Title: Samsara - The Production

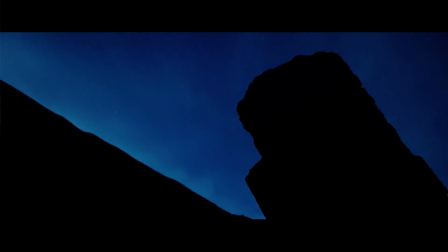[8:12]
If you're going to do these time-lapse sequences, they've got to connect and move.
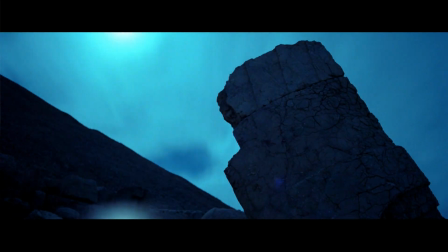[8:19]
And they can't just be about the time-lapse. it has to be part of a bigger picture. Sequences like that need to be coming from the day, going into the night, coming out of the night, going back into the day, as part of a cycle. The whole time-lapse aspect of it is really daunting. You go out and you turn the cameras on for 6 hours, 8 hours, 10 hours, and you come back praying to God that you've got something great and not really knowing until you get back home and see it for real.
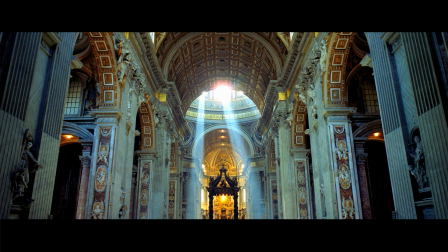[8:50]
It was also just amazing to me that we could go out in the field for two or three months and come back with eight minutes of footage, ten minutes of footage. I mean, I shoot eight, ten minutes of footage before lunch on most of my projects.
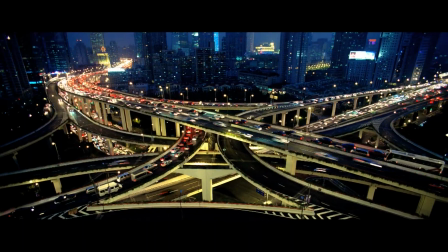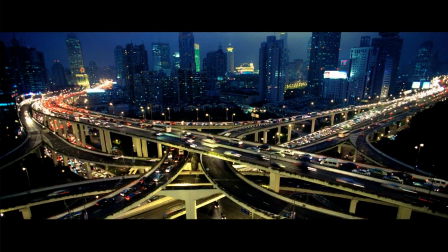[9:07]
One of the things about time lapse is that what you're seeing isn't really what you're seeing.
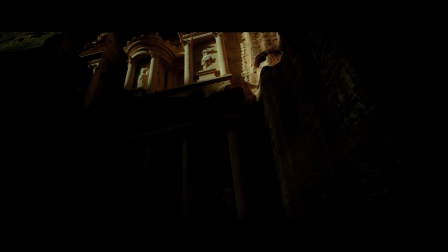[9:12]
You know, when you're standing there watching the light shift across the treasury in Petra, it's a beautiful location, but it's pretty slow.
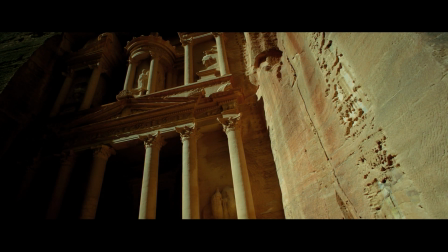[9:20]
Again, that's one of those scenarios where you have to trust that Ron and Mark really know what they're doing and that all that time and effort is going to pay off.
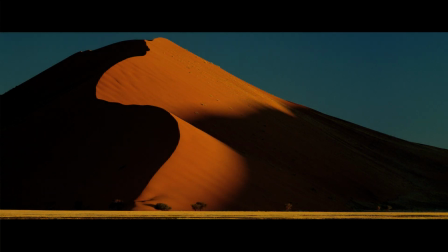[9:30]
The nature of time lapse is that it's this magic lens, it's this magic filter that shows you things that you could never see in real life. And so I think that early on when we came back and started looking at dailies, I began to truly understand the potential of time lapse photography and what it could show us about the world. In really good still photography, you are looking at a portrait, but you're also getting a feeling from it about who that person is. And with still photography, there's no words or dialogue. It's an image. You get this epiphany from looking at it. So that's the approach that we're doing with these portraits.
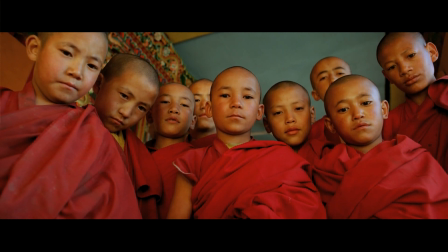[10:14]
If they start talking, then your head's going to click in,
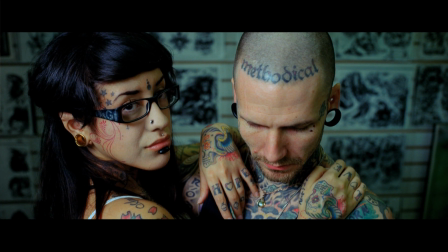[10:19]
and you're going to say, well, where are they from, and a little bit about their background, and it's going to come through.
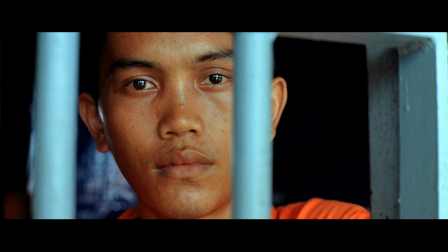[10:25]
This way, you're more tuned into their inner essence, is what we were trying to bring out. We definitely saw the full spectrum of life on this, you know, human life on this planet from the rural villages of Mali
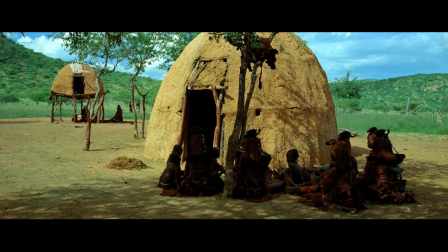[10:44]
and Namibia all the way to La Scala in Milan.
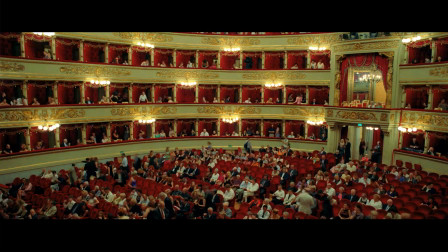[10:49]
I mean, that's one of the heights of what I would consider Western civilization. Amazing to see humans doing their thing in that environment and humans doing their thing in the Rift Valley of Ethiopia.
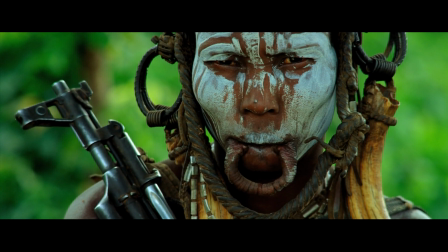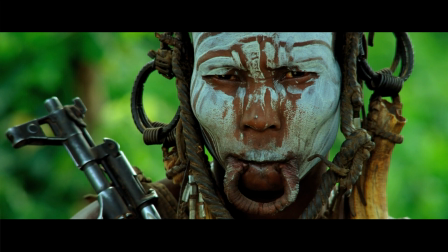[11:10]
It's such a liberating experience to suddenly realize that the world is your raw material for a movie I've never been a part of that but I also was fortunate to see the world through the eyes of Mark and Ron as well and
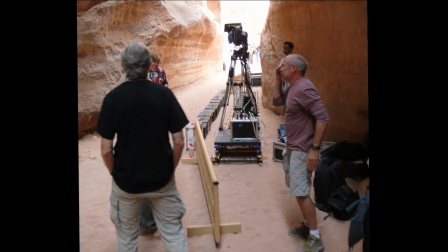[11:24]
to see their inspiration and what got them excited the world's a big wonderful beautiful place and there are just amazing things and and I'd like to walk get them
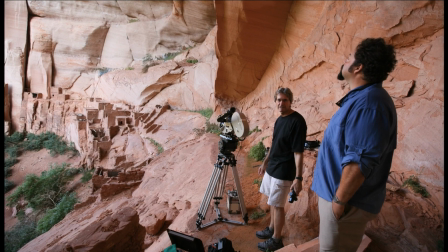[11:37]
all and put them in a film that's the idea really and you're not worried about if it's making sense or if you've got enough material.
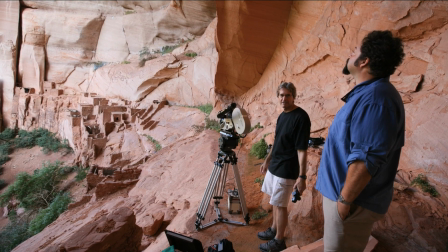[11:45]
You're just being sort of guided when you do it.
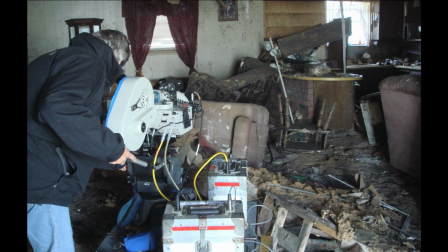[11:48]
And so it was much more relaxed in that sense because we know that the process from doing the Baraka project that it was easier but harder and that the world is saying no. It's harder today and in many ways to access locations than it was then. People are much more concerned about how they're going to come across, whether you're in a factory situation or a personal portrait or whatever.
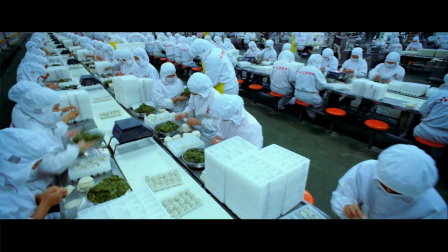[12:19]
You've got a lot more questions.